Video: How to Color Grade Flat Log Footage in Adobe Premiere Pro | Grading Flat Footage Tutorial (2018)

what the hell that made a lot of noise what's going on guys my name is jack welcome back to another video in today's video i'm going to be showing you how we can take flat log footage like the footage you see behind me whether that be s log v log i think there might be a c log i'm not too sure anyways just flat log footage and actually color grade it to just be so much more cinematic so much more dynamic
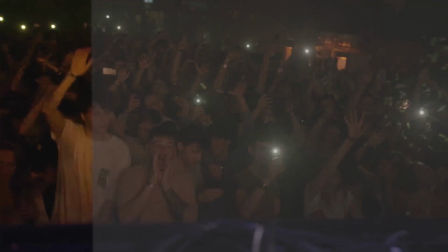and just get so much nicer colors out of this original flat log footage just basically how you can level up flat log footage to the next level um without further ado let's get into the video all right guys so go ahead and open up premiere pro and you
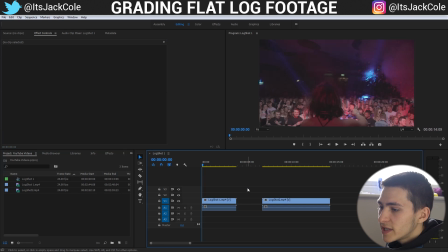guys can actually go ahead and go to the description down below and actually download two of my log shots that i'm going to be working with this first one is um on s log so that is the sony uh flat log picture profile and then the second one is on v log which is the panasonic um picture
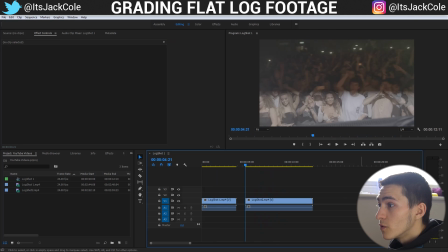profile or a panasonic flat mode flat log type of uh file
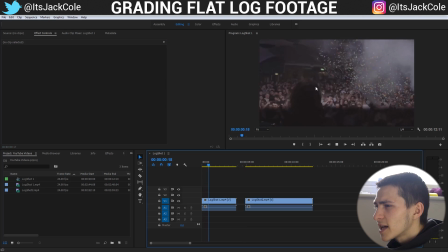format and basically what these are is just a flatter type of color
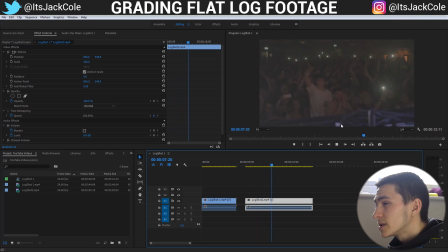mode that just basically gives us more kind of leverage I suppose when you're trying to pull out all these different colors because we can basically
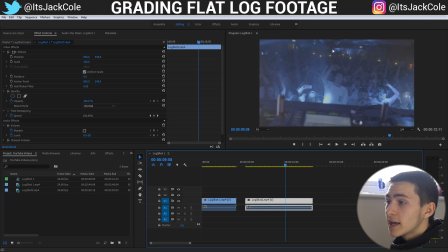just kind of tweak stuff a little bit further than if everything was like how it is going to look in a second where it's all been already graded and has much more information about the color already embedded there so we can't really tweak it too much.
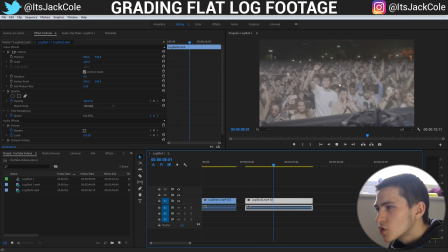But with these flat profiles we can kind to tweak the colors more to our liking and overall we just have way more control over these two things.
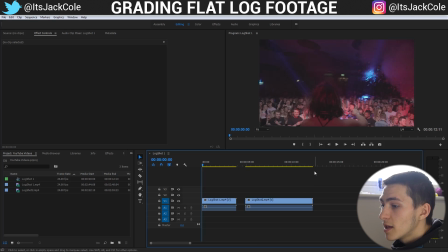So download these if you want to work through this particular example with me. You can download these two shots in the description and we're going to start off. Now both of these are shots that me and my homie Noah got at a club on the weekend. This one's off of my Sony a6300 and then this one here is off the Panasonic GH5.
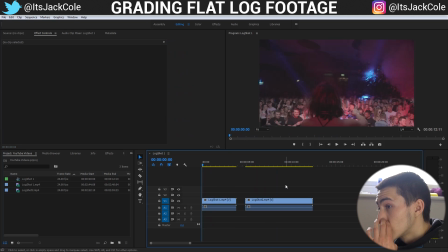So two different cameras, two different flat log profiles and without further ado, let's jump into it.
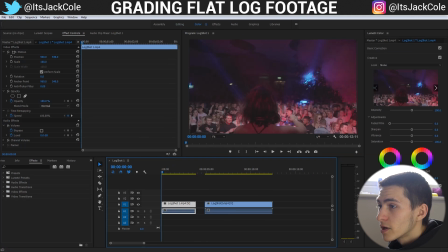So I'm going to actually start off with this log shot number one and I'm going to go over to color and I'm actually just going to start off with a curve. Now the curve I'm going to start off is a basic S curve. A basic S curve is a very easy kind of strategy you can go for just to give kind of
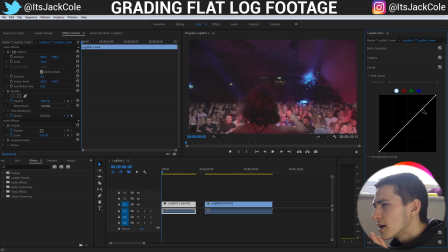those kind of immediate color changes or that immediate grade and I'll show you. You'll see in a second. So if you actually take this point here and just kind of bring that up a little bit just to amplify the light a bit and then just start doing this point here
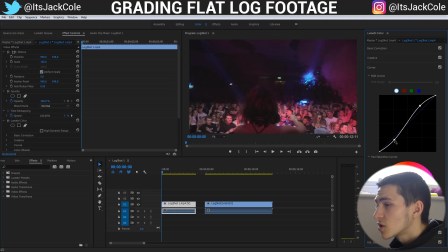and bring it down here just so you kind of see it starts to create this s curve right here even though it's not the greatest s obviously but just doing a small tweak like this just starts to bring out the blacks and also amplify
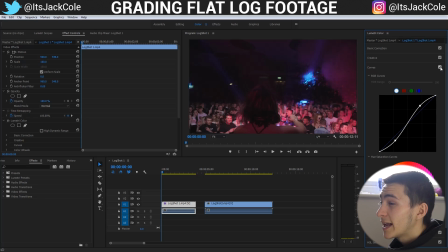the whites as well and overall just start grading it a little bit more and you can tell that by the fact that if you untick the curves already you can see it's adding a lot more detail more kind of depth to this image and you can tweak these to your liking essentially i usually for this
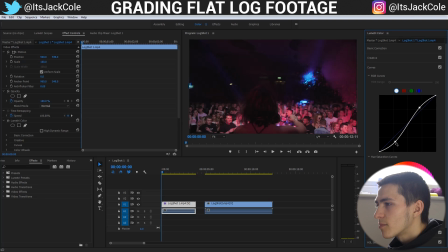particular white curve here i usually just do a slight curve and then start amplifying everything more in the creative and basic uh correction panels as well but make yourself a little curve you can also start um exaggerating the other colors for example there's a lot of pink kind of
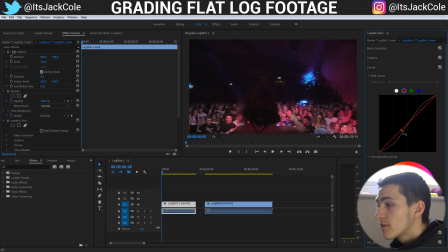red tones here so we can go over to the actual red and we can even bring down some of those reds just to tone it down a bit or we could you know increase those if we wanted to you know bring them up a little bit and you can actually just start kind of toning that nicely by
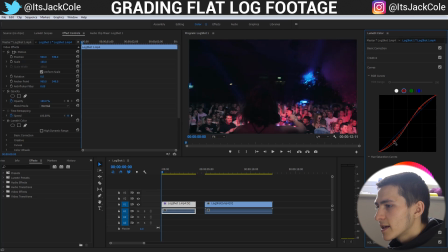again just kind of creating a nice s-curve so we've amplified kind of the reds here but it's not spreading out and it's bringing kind of like a nicer tint here and if I give it a play overall this is looking pretty cool now and that red's looking pretty amplified again
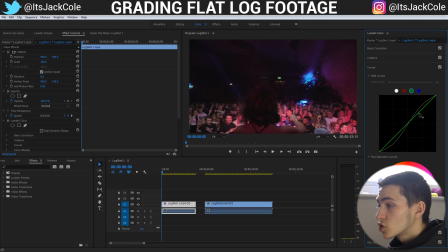if we wanted to undo that we could just straight undo that and start tweaking another color for example the greens but there's not much green there there is some blue here so we could again you know start bringing that up if we wanted it up which is starting to make it purpley or kind of start bringing it down if we wanted to edge it a little bit more towards kind of like a warmer feel but overall that stuff is
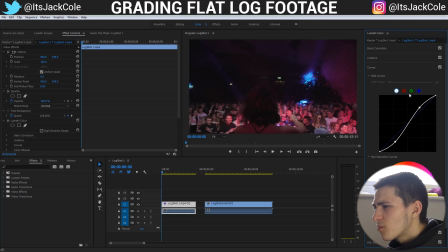uh is is dependent on your clip so for this clip i'm probably going to leave all this stuff here i might just bring the reds down a little bit just so we get kind of a little bit cooler of the tone opposed to that kind of red where how it was before like
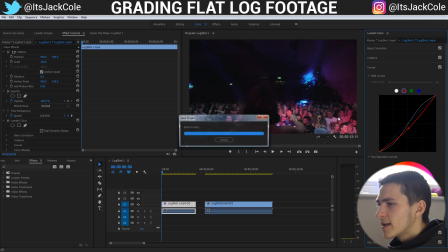here which is a little bit overpowering so i'm going to bring that down a bit but there's no set kind of thing you know what I mean? There's no set correction on the RGB curves here. It's just whatever starts looking nice. But a good rule of thumb is to create yourself a basic S curve, which is going to give you a nice rough grade off the bat right away.
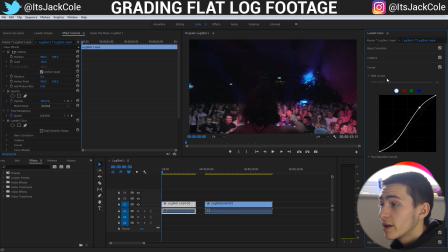And then you can kind of go a little bit more in depth, start tweaking stuff. But boom, I'm going to start off with just an S curve, start giving that a play. And flat log picture profiles, one of the main things they tone down is obviously all the colors because it's just very flat.
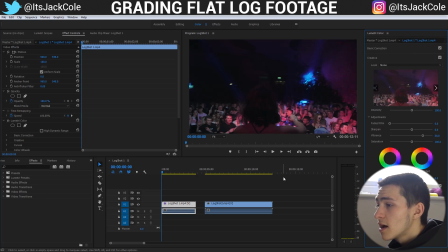So the vibrance I'm always going to be trying to bring up to at least about 50 so if we actually turn that off you can see not the biggest change but somewhere i see a change is this jacket right here so you can pay attention to that jacket when it's off and then when it's on instantly it's adding just a little bit more color to this whole situation and this is a pretty cool clip because you've got all this confetti
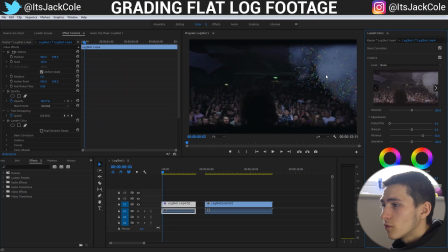kind of blowing out of the air which is all pretty colorful now especially if you see here if we start bringing oh yeah look at that so we can actually notice that that smoke right there is just regular white smoke but if you actually start toning up
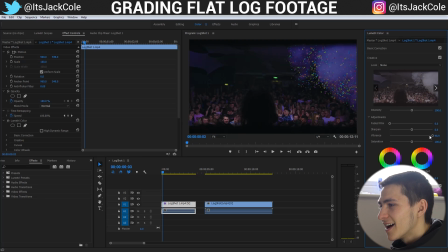this particular this particular vibrance and actually start bringing a little bit more towards 100 you can notice those colors amplifying so much more where down here it's just kind of gray and white and we start bringing it over and instantly we're seeing more purples there all of that's popping way more and overall all these people down
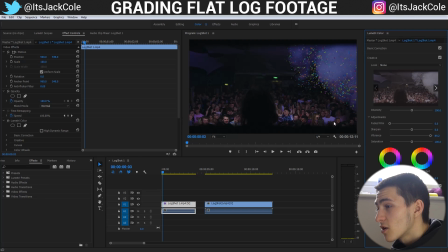here that have color attached to them for example a pink shirt here all those colors are also popping just way more now if
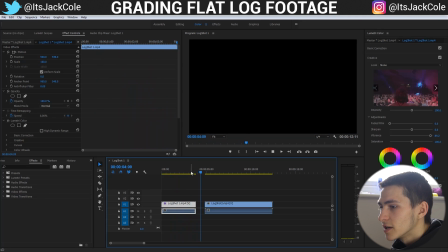we start giving this a play instantly this is looking so much crazier and uh and just so much more colorful so much more popping right here and overall it's looking looking really nice and that confetti is actually it's actually really nice um part of this right here with the strobe light going and
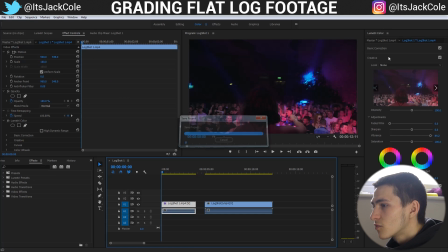everything as well but overall that's starting to really take shape whereas if you actually go over here to our effect controls and we untick the lumetri color that's
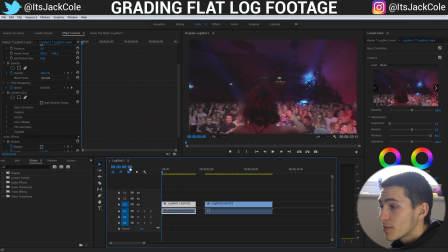what it was before a much flatter video definitely way less depth to it just looks much flatter much more kind of simple and then we
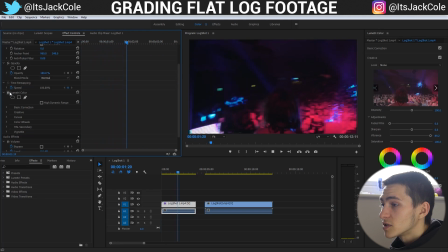could actually turn on the lumetri color and give it a play and now it's looking much more dynamic much more cinematic as well and you know it's just starting to take shape so much more and we can actually go over to the basic corrections and just start taking certain things up a bit
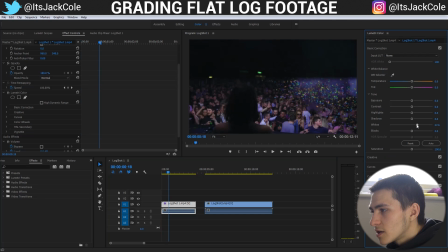so for example this is kind of a little bit dark still So we could even bring the lights up to about 50 maybe bring the shadows up a little bit But the more you kind of tweak this stuff to make it lighter the more grain you might see in it So one thing
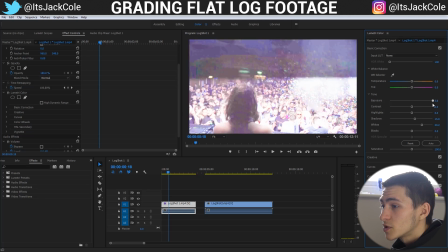I probably wouldn't mess with is the exposure. For example, if we turn that all the way up It just loses quality. Look at that chick's head now at the back of the dj's head. It's pixels everywhere. Like it's crazy.
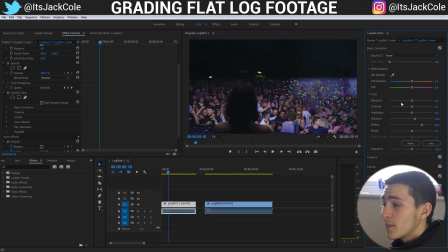So Opacity, I mean opacity. What am I talking about exposure? I wouldn't really mess with that too much But the shadows you can turn up a bit the whites turn up a bit and the highlights are pretty nice as well They just kind of give you that that extra kind of like glow.